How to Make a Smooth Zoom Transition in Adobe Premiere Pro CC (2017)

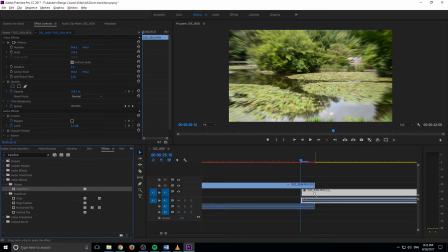[3:31]
transform tool the exact one that we used for the other one drag that back onto the footage and we're going to do the exact same thing we're going to start this off at maybe somewhere around 150 or 160 the reason we can go bigger on this one is because you're not going to be seeing the zoomed in version that long so i'm going to go ahead and bring it up to about 155 like so and
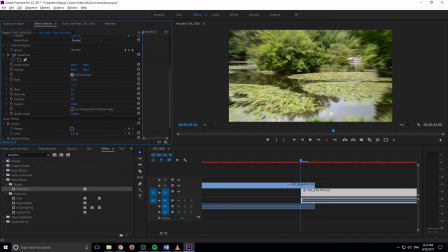[3:51]
i'm going to do the exact same thing i'm going to drop this down and bring this really far up so we get ourselves a really big uh shutter speed or a really big motion blur we're we're gonna move forward maybe 10 or so like
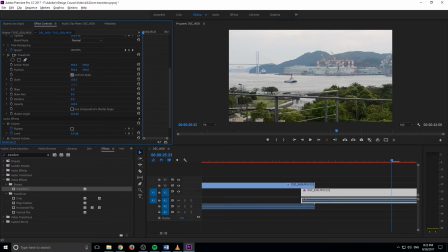[4:03]
so and then we're gonna bring it back down to 100 typing in it's probably easier here and we went pretty far but we'll see if it still looks good so let's see and what we need to do is
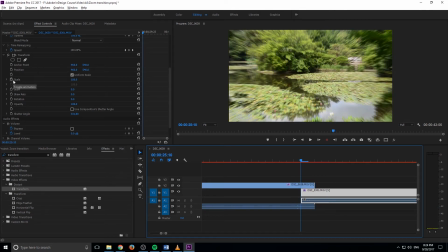[4:17]
we need to make sure that we click on the animation button so make sure you click on this button otherwise you'll do what I just did and do a lot of work that doesn't actually
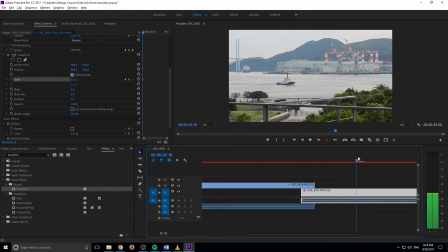[4:24]
save so we're gonna do this really quickly go to about here bring it back down to 100 and
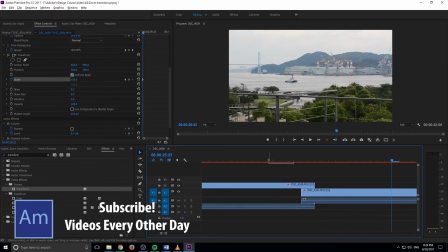[4:31]
then now we have the basis of our effect going so you see we have this effect and it's still a little bit slow so we might actually want to
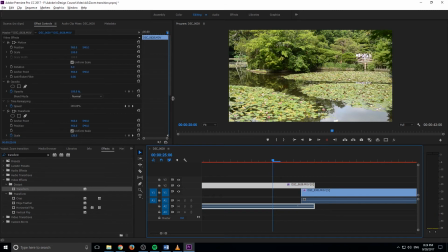[4:39]
bring the transition in a little bit farther even more from right here we can make this bigger but it's still not going to show it that much we'll just bring it in keyframe or two to the right so we'll go one two and And then once we move the cursor there,
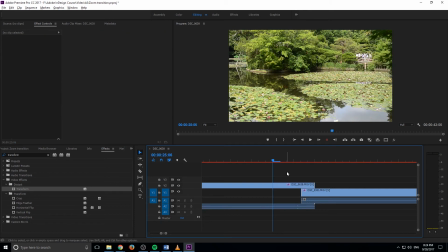[4:56]
we can actually drop this on here. We'll get a little bit more motion blur and a little bit better of a movement here. And now that's looking a lot better. And to really round things off,
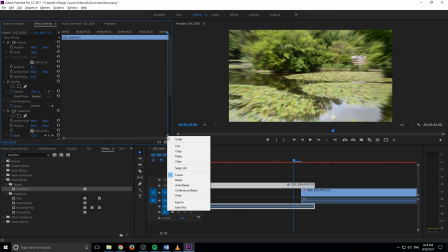[5:04]
what we want to do is we want to go into our left one and we want to right click on our left keyframe on the one that you're transitioning from. And you want to go into the easy out.
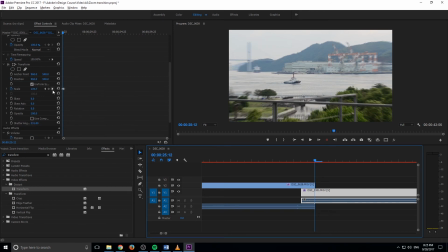[5:16]
And then we want to click on the one that we're transitioning into and we want to go to the end keyframe here. and we want to right click and we're going to go easy in and maybe we want to back this off just one or two more frames to the left again we don't want this to be too slow then you kind of lose that smoothness to it and
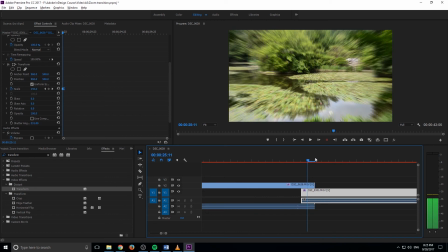[5:32]
so now that we have these easy ends it's going to make it go slow to fast and then back down to slow and that's what really adds that smoothness to it now you can see that it doesn't look that much different but it feels smoother and that's all
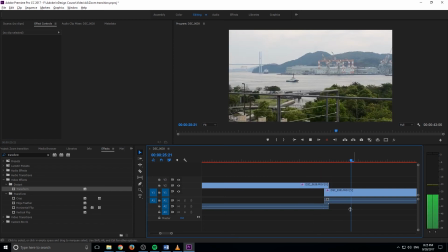[5:45]
we're trying to go for here we're trying to make it feel smooth so there we have it now we have our effect going zooms out and it moves into the next one in a really neat sort of joined manner just like so and all you have to do is just join them on that that
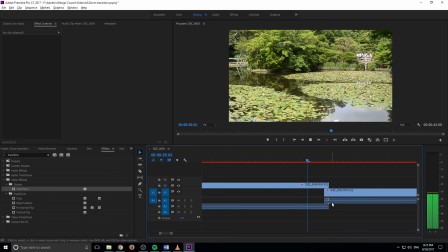[6:00]
same motion right there and you get this nice little effect like so and that is how you create a smooth uh
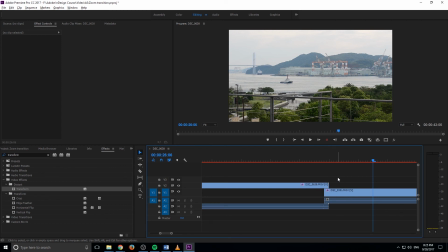[6:09]
zoom out transition in adobe premiere pro thanks everyone for joining me if you have any questions or comments go ahead and throw them in the comment section below or onto our website at adobe masters.net in the forum section i'd love to answer you guys there.
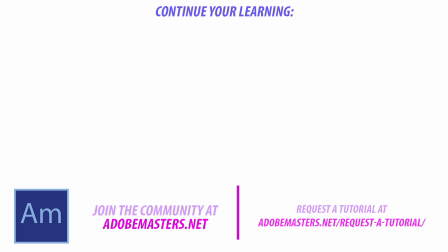[6:21]
You can also request a tutorial there. If you want to see more videos similar to this one, go ahead and hit that subscribe button. I make a video every other day on Adobe-related content. And until next time, guys, see ya.